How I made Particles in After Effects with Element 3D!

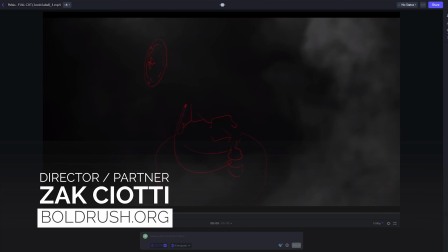Hey guys, Zak Ciotti here. I just wanted to show you this cool little animation that I started making. It's not completely officially greenlit just yet, so the version that you're looking at right now may still have some changes to come, but check it out.
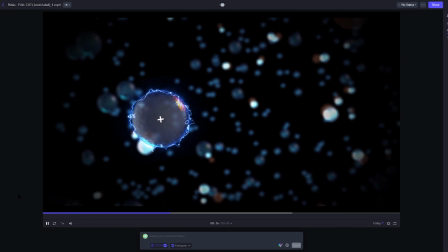How cool is this? I mean, lots of different effects, completely 100% CGI, no footage involved at all whatsoever.
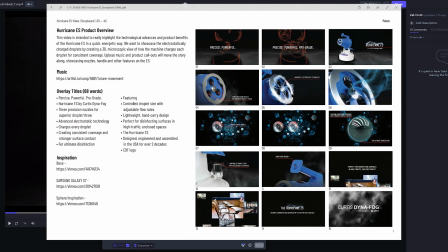Everything custom made in After Effects based on this storyboard here, following it frame by frame exactly.
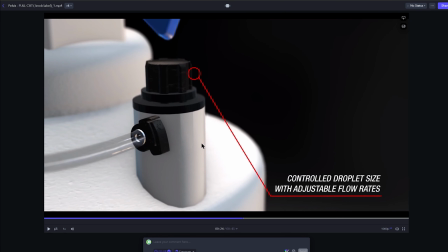Now, I have to say, I didn't make this whole thing. I am not a 3D modeler. I made little bits and pieces. I combined little elements of other things using Element 3D, like you see right here.
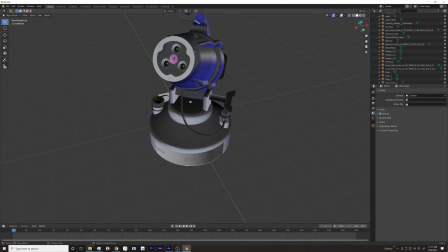And, you know, it takes some effort, you know, trying to figure out how to take stuff from an OBJ file, which I could only really open up in Blender,
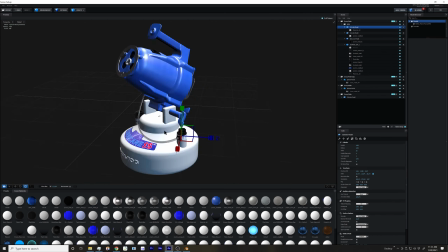and then bring it into Element 3D and color it and add my little labels and different things like that.
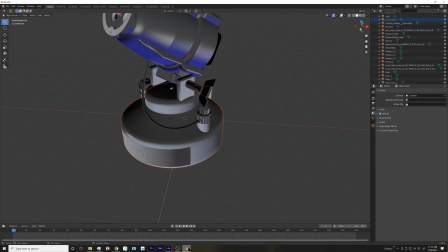Really, really fancy, fun stuff. But again, you know, I'm not the modeler. The model was given to us by someone overseas,
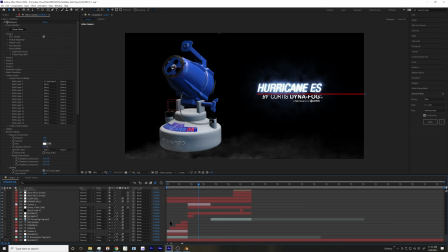and I had a friend here locally in the North Carolina area who is a much better modeler than I will ever be, and he helped me put this together. The only part that I did use footage is the fog in the background.
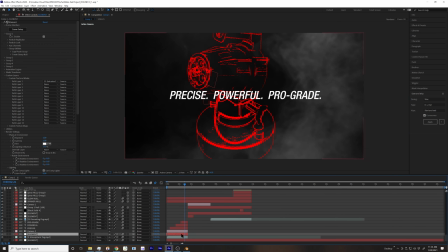You can see laying low over there. And I made this cool transition layer using find edges, extract, and fill, just so you can see what it looks like there. And I simply faded one off and faded the other on.
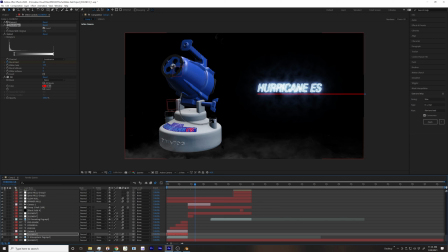And this is how we have that nice fancy transition. And the text over there, all done in Video Copilot's Saber.
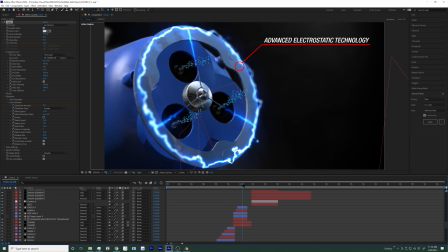I made particles out of Element 3D, something that you're not necessarily supposed to be able to do. I have the shallow depth of field turn on, so when you take a look at all these different layers, you know, I'm using the Saber effect to show this electricity that's charging all the particles.
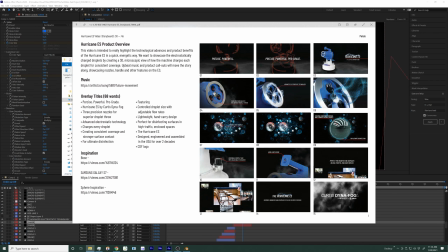And again, what we were going for in the storyboard was this look right here.
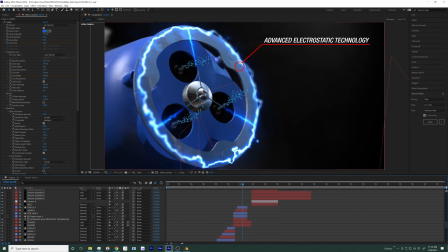And simply put, these particles were a start and stop, beginning, ending, 2 keyframe animation using the animation engine in Video Copilot's Element plugin. I simply replicated the same droplet seen in the video before about 800 times.
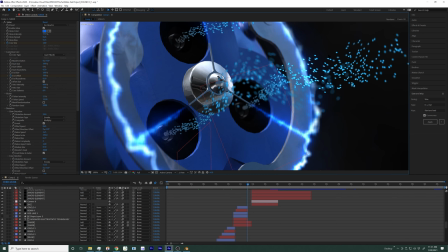If you look really closer, you can actually see the texture of each of the little particles. And you know, it may look like motion blur, but that's actually the shallow depth of field that's there.
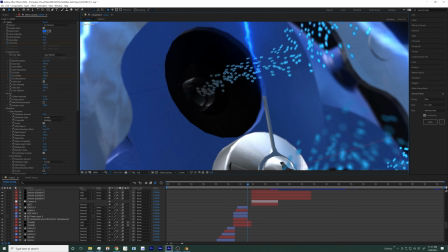And there's a reason why some of them look kind of stretched and so on. But again, you know, they do look like little droplets, little bubbles of water.
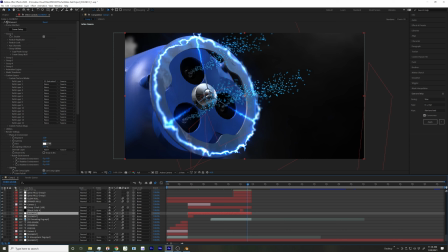I had to duplicate starting from the top one and then move it to the bottom one and the other one, and I just rendered out different alpha channels. I made sure that the particles began off-screen and ended off-screen so you don't see where the movement happened.
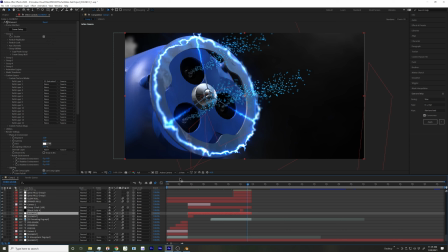But really, it was just transitioning from one set of particles in a tight, small space at the beginning of the nozzle and then off-screen in a wider space.
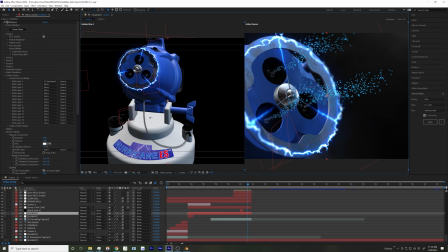Everything is happening in 3D, as you can see here in this 2-view window shot.
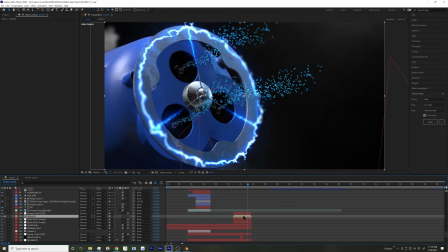But let me show you what the sprays look like individually. Like I said, rendered them out.
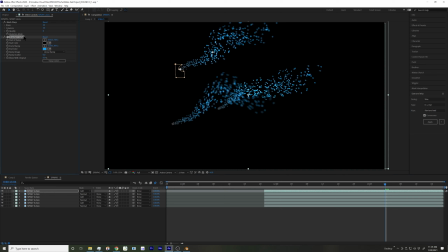I duplicated all 3 layers and made an add layer,
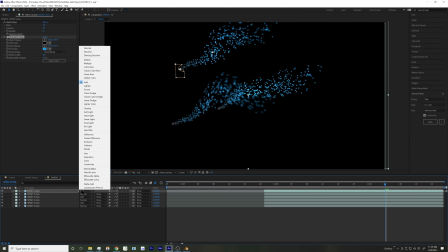put a gradient ramp on there just to keep showing what it looks like, because look, it's a little too dark with just the ramp,
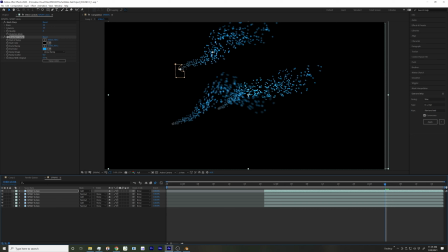and so having that add layer, that transfer mode, really makes it pop out and look like clear water that gets charged electrically and starts to look all blue and zappy.
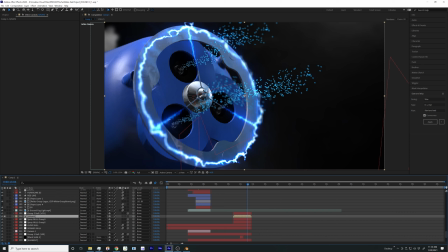To achieve that swirling effect so that they don't move from point A to point B, I just added a warp mesh warp effect in After Effects.
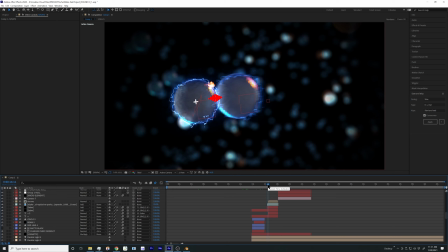And this droplet here, check it out, it's getting electrified again by a 2D layer, but the thing I wanted to show you, when they come in and collide and you see the plus sign appear showing that they are, I did add another little piece of footage that shows a spark.
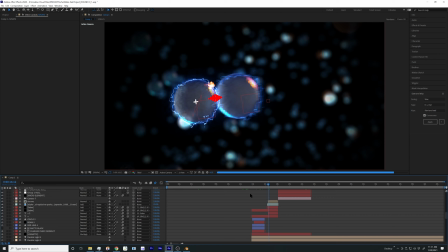It looks significantly more realistic, and if I walk you through frame by frame, you can start seeing how each of these sparks fall off.
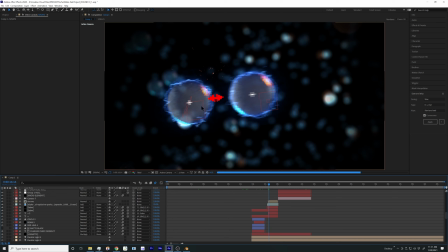And it just adds this little sense of realism, probably because it is real footage. So I lied about there not being real footage, but it is very minimal. Because things move so fast, you really can't tell that it's there.
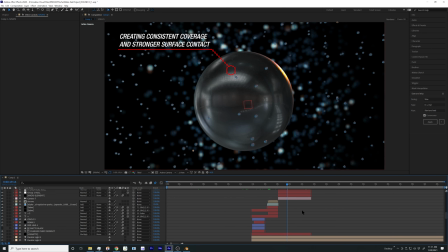But it's kind of that subconscious detail that helps. And check out this metallic ball. I used just the replicator effect. This is all happening on one layer.
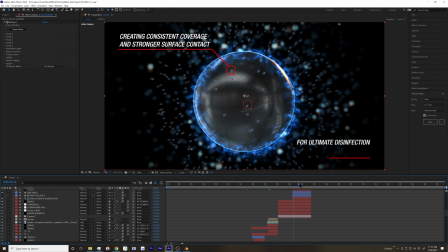All of these particles become electrified by the Saber effect, and they all start zooming in and attach to the surface. And so there you have your static electric effect going on with all the water droplets around this miscellaneous metal ball thing.
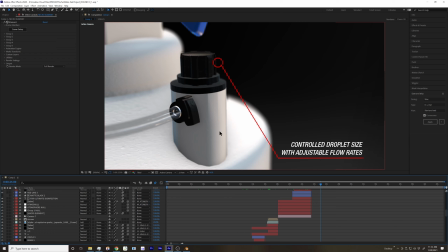And the one thing that I do need to finish up today, the last thing that I'm going to be doing, is fixing up this so that it's not so modelly looking.
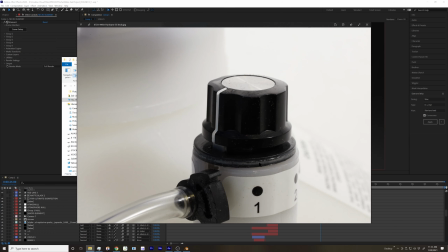It has to look a little bit more like this. I don't think it's going to look quite as close with all those fine details and the little specular highlights on everything, or the little pieces of dirt or dust. But this little piece that I made here, this little clip, that actually I made in a really simple way using Element 3D.
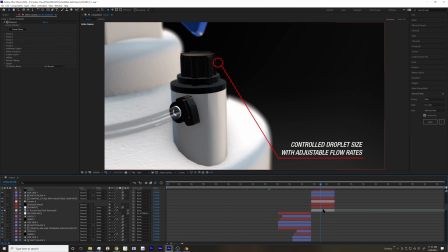Again, I'm not a modeler, but thankfully they have a couple of different methods to do this. Using a mask, you could make the shape as it looks sideways, and then when I open up Element 3D here,
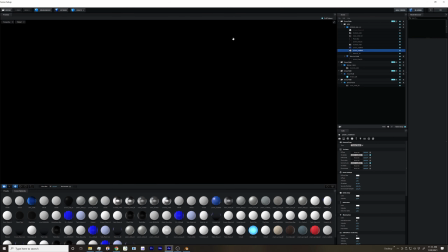I'm going to show you, they have a little thing on a custom layer that you can set an extrude layer.
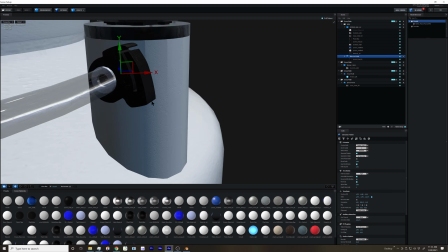So there it is. I actually had to go in and make some adjustments to the size, the stretch, the width, and that sort of thing.
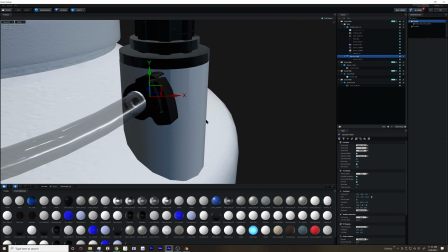And I added that cool texture to make it look like some rough plastic, just like, I mean, as close as I could to the actual photo of the product.
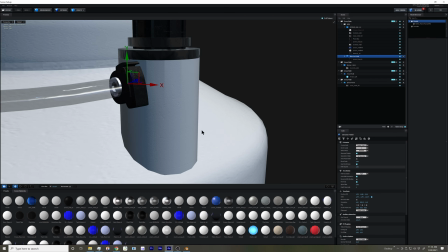So when you see that rough look in the product, you kind of have a similar sense of that the plastic isn't perfectly smooth.
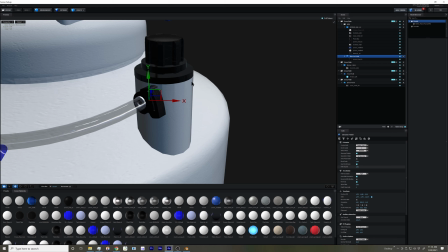The other thing is this very geometrical looking tube here, that cylinder.
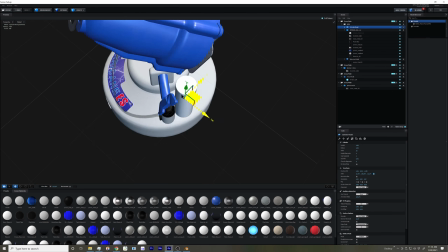Adding the label and smoothing that out will be no problem.
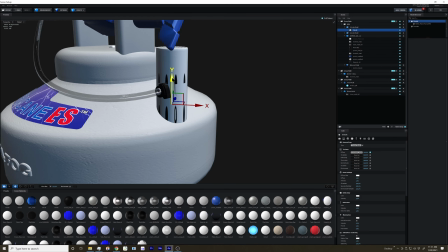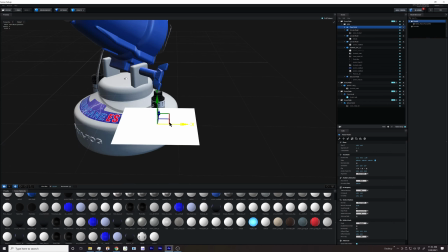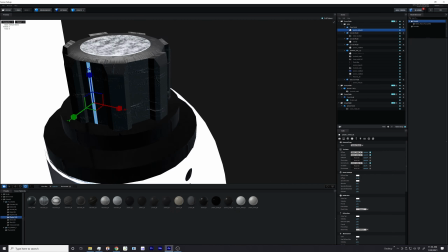Adding some finishing touches on the top, making sure this looks much more like the photo.
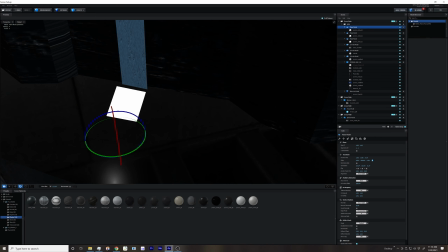It does take a little bit of elbow grease, but once you get the hang of it, it is really satisfying to see that final product.
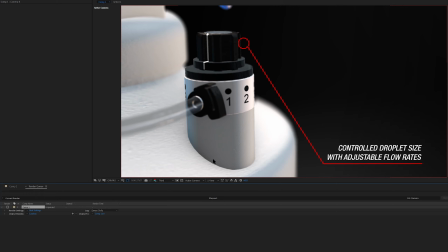So here's the before and here's the after. So this is the new one. You don't see those lines up and down the shaft, and you see some nice little specular highlights on the top right there with the metal piece, and the different light touching the plastic white line. And yeah, that's it.
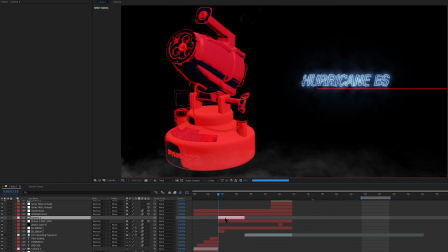Thank you for watching. This has been such a delight hanging out with you guys. Please subscribe.
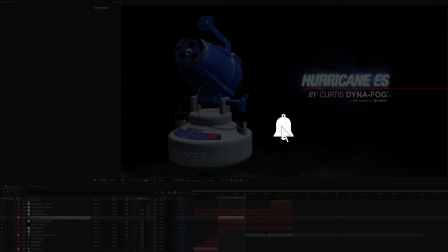I'd love for you to watch more of my behind the scenes and how I pull off everything that I do.
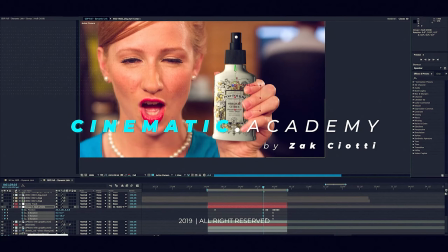Thank you again. My name is Zak Ciotti, and we will catch you later.